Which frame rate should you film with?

This is a shot where you definitely wouldn't want mismatching frame rates, such as 30 FPS on a 25 FPS timeline.
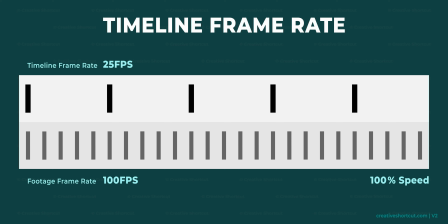(4:15)
You would have to botch it to make it work. However, let's say you want a gorgeous slow-mo shot. Then you sacrifice your data per frame for more frames, giving you the room to spread them out later on in your edit and slow down the footage.
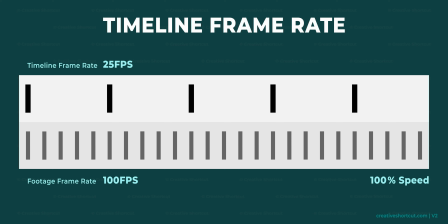(4:29)
If you want to slow your footage by 50%, choose the frame rate that is double your timelines. If you want 25% speed, then you're going to have to choose a frame rate that is quadruple what your final timeline is.
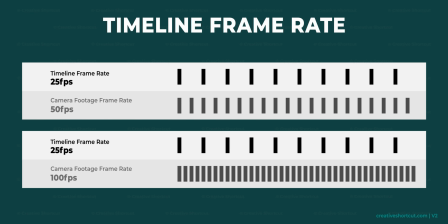(4:42)
Pre-planning the slow motion speeds that you are going to want to use allows you to assign the maximum data per frame.
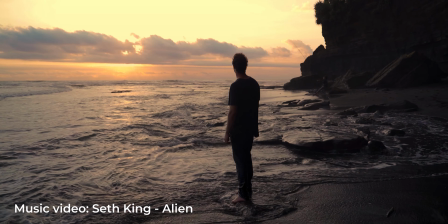(4:48)
Here is a music video I filmed entirely in 50 FPS. I got Seth to sing at 2 times the song's normal speed when filming,
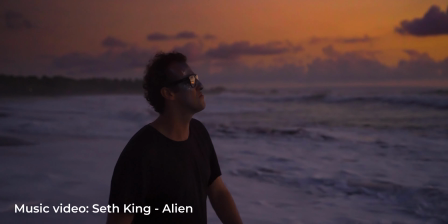(4:57)
and then slowed all the footage down by 50% onto a 25 FPS timeline.
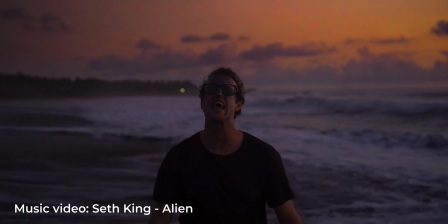(5:02)
It resulted in him singing at a normal speed, but then the rest of the world being in slow motion.
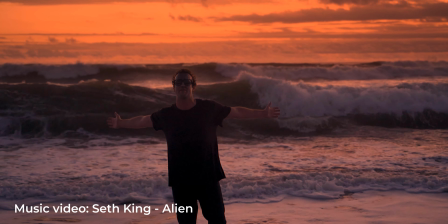(5:08)
This made his movement and what was going on in the frame behind him very disconnected from reality,
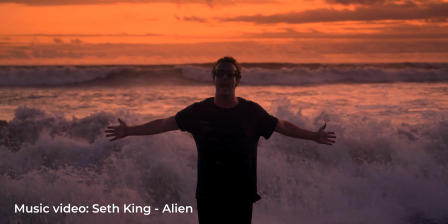(5:14)
giving him the alien feel he was chasing to represent what he was singing in his song. If you intend for extreme slow motion, you may want to consider hiring a specialist camera for the shoot. If you are interested in seeing what can be achieved with slow motion, I highly recommend checking out the slow-mo guys on YouTube.
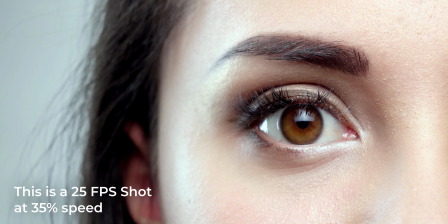(5:34)
You can also use computer-generated frames to slow down your footage, but with varying levels of success.
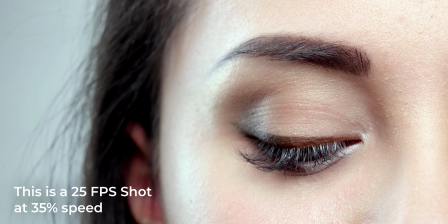(5:40)
We will cover this in the editing section. Let's talk a little bit about the middle ground. Many of you won't have this luxury, but in an ideal world, your camera will be capable of capturing high quality at high frame rates.
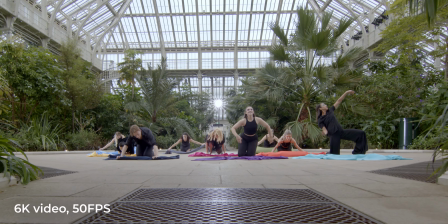(5:52)
For example, this is a shot from a Blackmagic entry-level cinema camera.
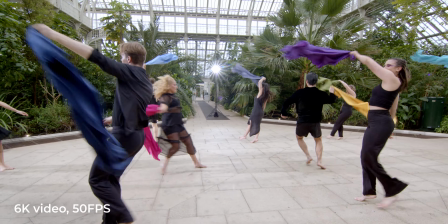(5:56)
It is filmed at 6K, 50 FPS with a bit rate of 400 megabits per second,
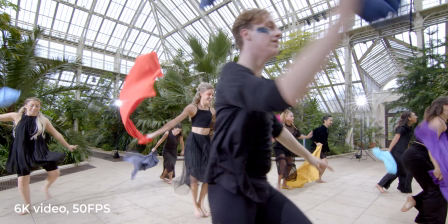(6:02)
about 4 times higher than your average mirrorless camera, such as a Sony a7 Mark III.
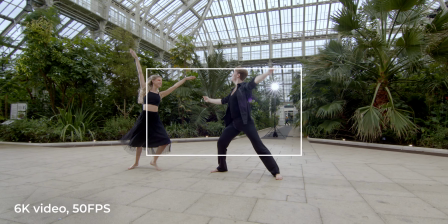(6:08)
This allows us to both have an incredible digital zoom, with 300% leaving us at 1080p,
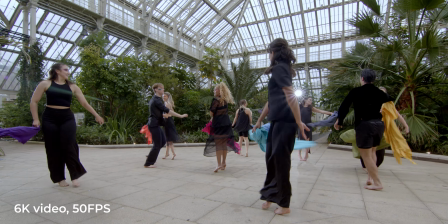(6:14)
and the ability to cleanly reduce speed by 50% while still retaining a great looking image. And you can do all this without a noticeable loss in quality. There are 2 other topics to be aware of on this subject. The first is light exposure.
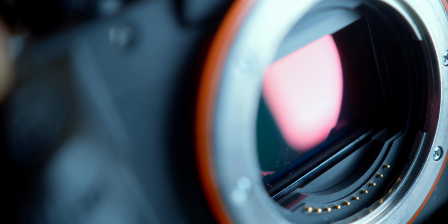(6:29)
A recap from the exposure video is that our shutter speed regulates the amount of light that hits our camera sensor.
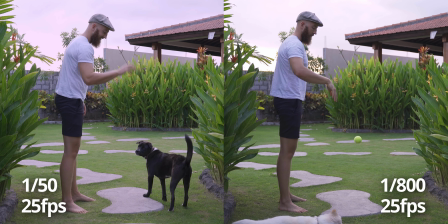(6:37)
For the best and most natural motion blur, we have to have this set to double our frame rate. This means that as our frame rate increases for those really nice slow-mo shots, the amount of time our shutter can be open per frame decreases, resulting in the same shot needing an increased amount of exposure by either adding artificial light, dropping the aperture down to lower f-stops, or increasing the ISO if the other options aren't available. The second is personal preference.
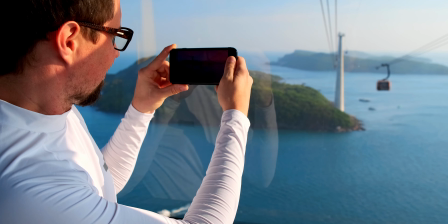(7:10)
Although the theoretical best frame rate for quality, motion blur, and video viewing is around 25 FPS,
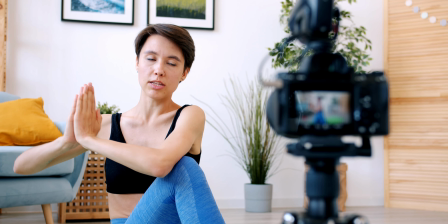(7:17)
it's ultimately down to you, how you the creator want your video to look. You may prefer to choose higher frame rates, such as a 50 FPS timeline and final video, to chase that smoother feel.
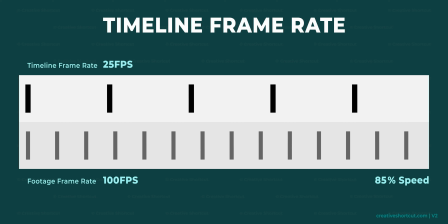(7:31)
Just remember that if your base frame rate is higher, you will have to shoot at even higher frame rates in order to slow your footage down cleanly. In summary, frame rates are extremely important. You want to keep them at your base frame rate and maximum resolution unless you are intending to slow the shot down later, in which case you want to turn up your frame rates to achieve the percentage speed reduction you are after. See you soon.